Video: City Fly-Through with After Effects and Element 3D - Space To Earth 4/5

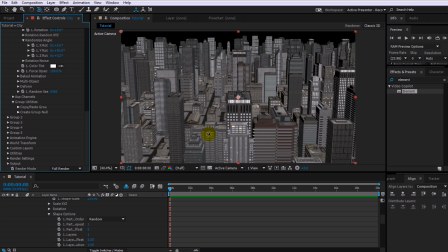514s
Everything is very uniformly lit and very boring. In the Element 3D settings, expand the Render Settings tab. Under the lighting section, you can choose to use the lights that you have placed in your composition. Just to try to keep this tutorial to a reasonable length, I will go the cheap way and disable the Use Comp Light options for now.
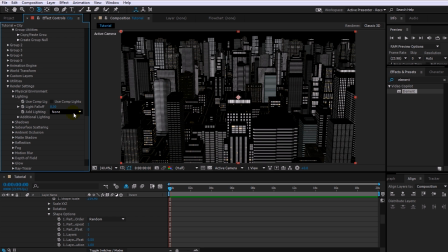533s
Instead, I will use one of the predefined lighting options from the Element 3D plugin. In the Add Lightings dropdown, you will find lots of cool lighting presets that you can toggle between easily, like Clean Blue or Spotlighting.
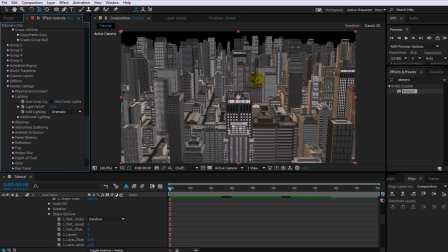546s
Or this one's kinda cool, it's very dramatic. The lighting I will use for my city night scene is the 360 option, but feel free to use whatever you like best. Now, right now the city is way too bright for a night scene. Let's tweak that, and you can find some useful additional option in the Additional Lighting tab.
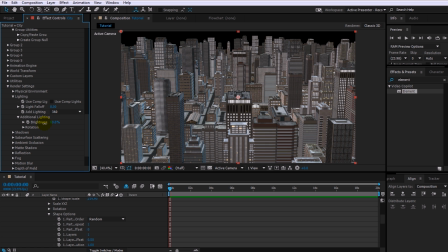564s
First, let's drop the brightness of the lighting down to around 5%.
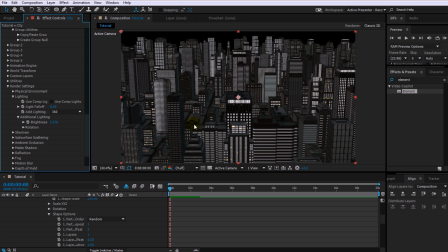569s
Cool, that's much better. It actually looks like it might be a night scene. Under the rotation twisty, you can change the angle of your lighting, and you can play around with these until you find something that looks good.
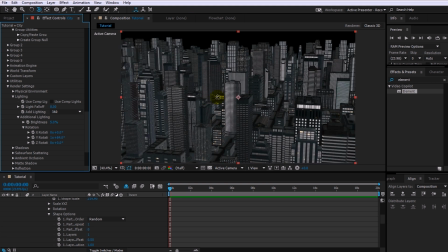580s
Yeah, kind of like this one. There's still a little bit of blue lighting on some of the buildings, and it looks nice and dark without being too monochrome.
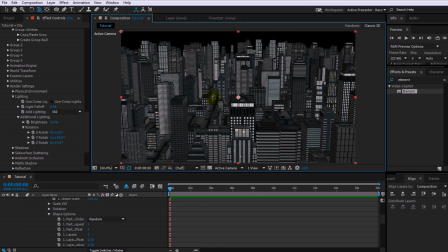589s
Now, the next great option we will enable to make our scene look a whole lot cooler is Ambient Occlusion. Open up the Ambient Occlusion tab in the Effect settings for the Element plugin, and then tick the checkbox to enable AO.
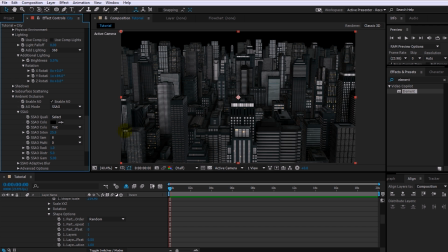601s
Now jack up the intensity to add some awesome shadows into the city scene. Looking good. I just love how much more ambience you get just by adding some ambient occlusion into your shot. Now let's add some glow to the city lights. open up the Glow tab and enable the Glow option.
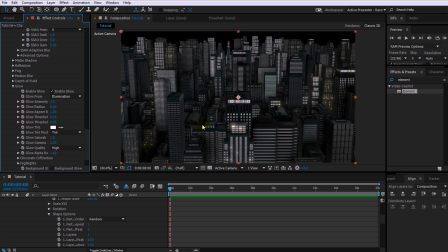618s
And that's it. Again, feel free to tweak as you please. I will leave this on the default settings for now so we can move on with the tutorial. Finally, because we are creating a camera fly-through, we want to make sure that the Element 3D motion blur is enabled, so open up the motion blur tab and ensure that the motion blur option is set to comp settings.
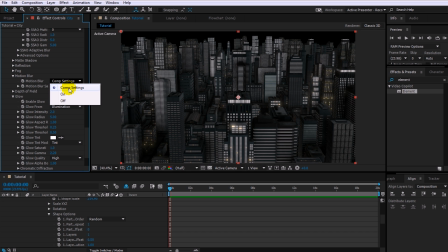637s
This means that if we enable motion blur in our composition, Element 3D will also apply it to the 3D elements in our scene. Let's move on to creating the actual camera fly-through. Again, just to speed things up while we're working with the city, change the render mode of the Element 3D plugin back to draft.
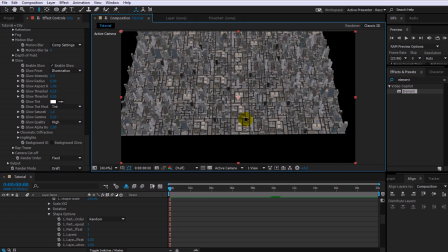655s
Now zoom out of the city so that we can find a good building that can be the target for our camera to enter.
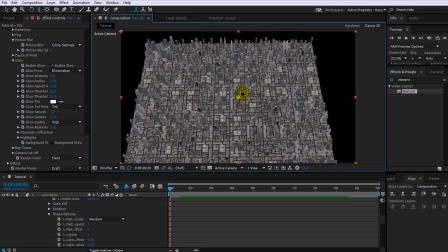660s
You want to pick a building fairly far towards the back of your city area to give you enough space to fly through the city for a little bit.
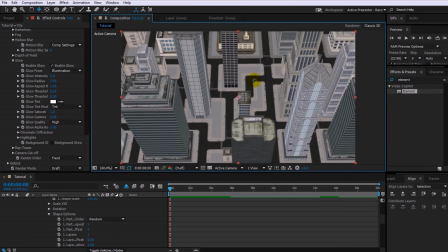667s
Let's get a little bit closer. I think I see one that might work well for us. Yep, how about this one here?
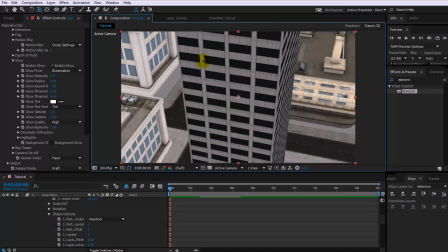674s
I think this one should work well.
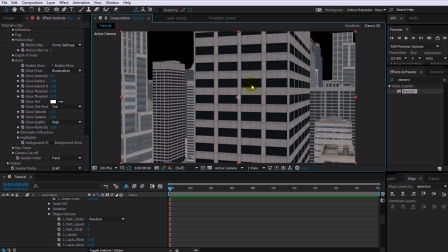676s
Next, we need to place the actual footage that we want to transition into right on top of this window here on our 3D building. This means we need to get the exact 3D location of this window so that we can position our footage layer correctly at the same spot.
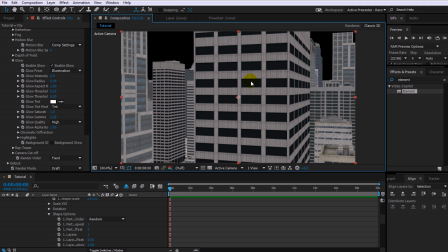691s
Fortunately, the Element 3D plugin contains a number of utilities that will make this a piece of cake. Go back into the settings for the Element plugin. Let me quickly close down the render settings so it's a little bit easier to navigate around. And then expand the Utilities tab. The plugin contains a tool that allows us to select a 2D location on our screen
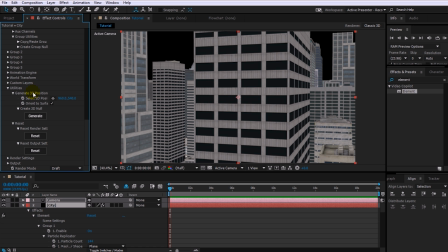710s
and generate a 3D location on the surface of the 3D model in our scene. To do that, click on the little target icon to select a 2D position, then go into your preview window and click in the middle of the window where you want to place your footage. Make sure this building window faces towards the far end of the city from where the camera will come flying in.
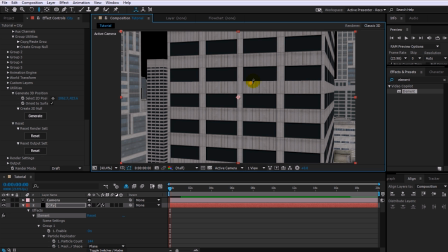730s
Actually, let me zoom in a little bit more. I do want to make sure that we are as centered on the window as possible. So again, click on the little target icon and then click right in the center of the window. Cool! Now click on the Generate button under the Create 3D Null option in the Element plugin.
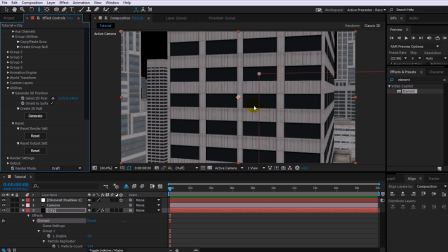746s
And there it is, a null object placed right at the center of the window in the 3D space of our scene. Let's rename the null object to Window Null so that we don't forget what this one is for.